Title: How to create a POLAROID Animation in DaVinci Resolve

This is how you can create an aesthetic flying Polaroid animation in DaVinci Resolve.
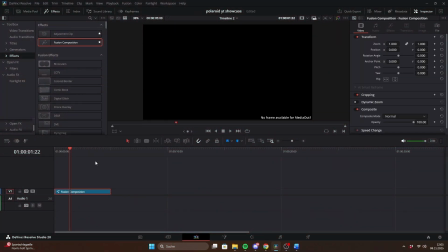5s
Drag a Fusion composition onto the timeline and open it in Fusion. First, you'll need an image that you want to use as the Polaroid photo.
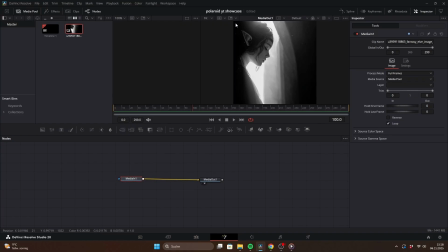14s
Ideally, your image should already have a square aspect ratio, but if it doesn't, that's totally fine. We will adjust it to a square format later. First, add a background node and connect it to the merge node through the yellow input.
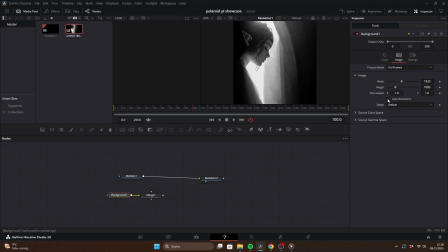29s
In the inspector, go to the image tab, disable auto resolution and type in 1080 for both width and height. Now connect your image to the green input of the merge and insert a transform node.
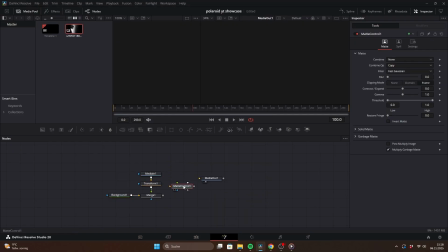43s
Next, add a matte control and connect the merge to the yellow input. Copy and paste the background node and connect it to the gray input of the matte control. Under garbage matte, make sure to click invert.
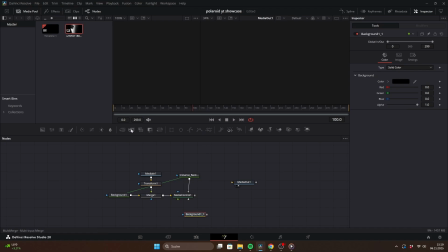59s
Now copy and paste that background again, add another merge and connect everything like this. Go to the image settings of the new background and this time increase the height and width so it takes on that classic Polaroid shape.
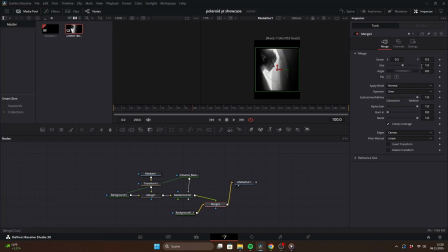75s
In the merge, increase the Y value so the image sits towards the top instead of the center. You can now fine-tune the size and position using the transform node. The image will always stay neatly inside the square frame. Now change the color of the background to white.
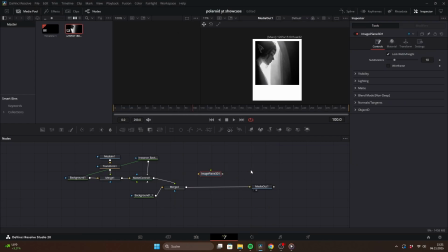93s
Now we have our 2D Polaroid. To turn it into 3D, add an image plane, merge 3D, Bender 3D, Transform 3D, another Merge 3D, and finally a Render 3D node. In the Render 3D node,
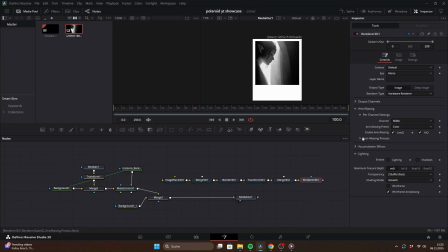109s
change the render type to Hardware Renderer and set the HiQ rate under Anti-Aliasing to 1 for better performance. In the Transform 3D node, we will animate the motion of the Polaroid.
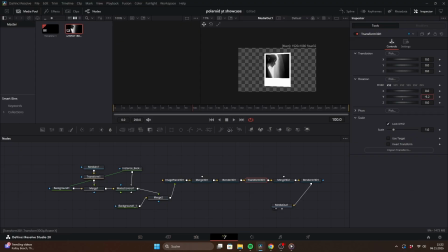123s
However, if you start rotating it, you'll notice the image is visible on both sides. We don't want that. To fix it, copy the background, paste an instance, and add another image plane. Change the Z value to -0.001 and connect it to the merge.
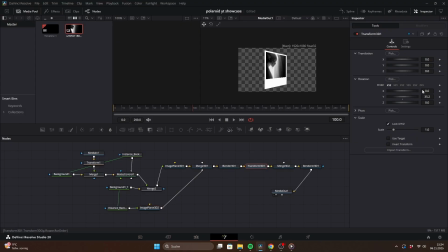143s
Now you will see the photo only on one side, which looks much more realistic. Next, let's add some lighting and reflection to the Polaroid. In the Render 3D node, enable lighting and shadows. Then search for ambient light and directional light.
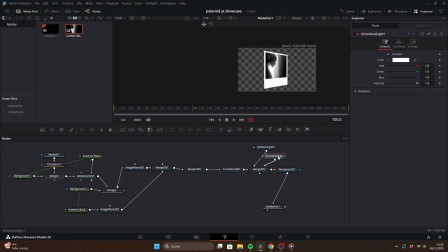160s
Connect both to the second merge 3D and adjust the rotation of the directional light to -30 and 50. You can now tweak the intensity of both light sources. For stronger reflections, increase the directional light and lower the ambient light.
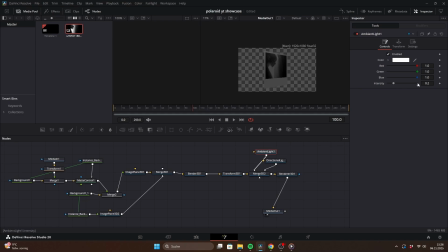177s
I personally like using around 0.1 for directional light and 0.9 for ambient light to get a soft and balanced look. To make the motion more realistic, we will add a bending animation in the Bender 3D node. If you adjust the amount slider, you will see the Polaroid bending in 3D space.
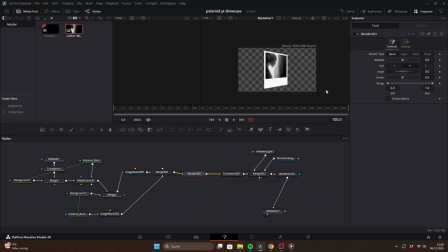196s
We will animate this using an oscillation expression over time. To do that, right-click and choose Edit Controls. Create a new slider control called Bending Strength, and for more precision, set this to 0.1.
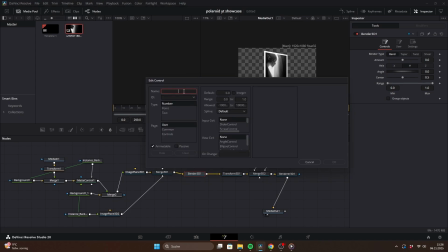211s
Click OK, then repeat the process to add another slider control called Bending Speed. You should now see both controls in your user panel. Right-click the amount slider, choose Expression, and type in the expression I show on screen.
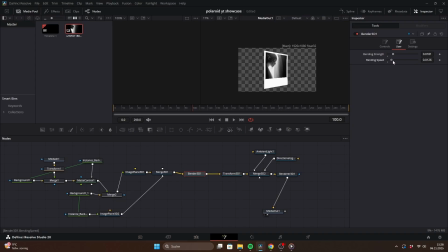231s
Now, when you adjust the bending strength and speed sliders, your Polaroid will bend back and forth automatically. You can easily now control the speed and intensity of the movement. After the Render 3D node, add a drop shadow node and adjust the settings to your liking.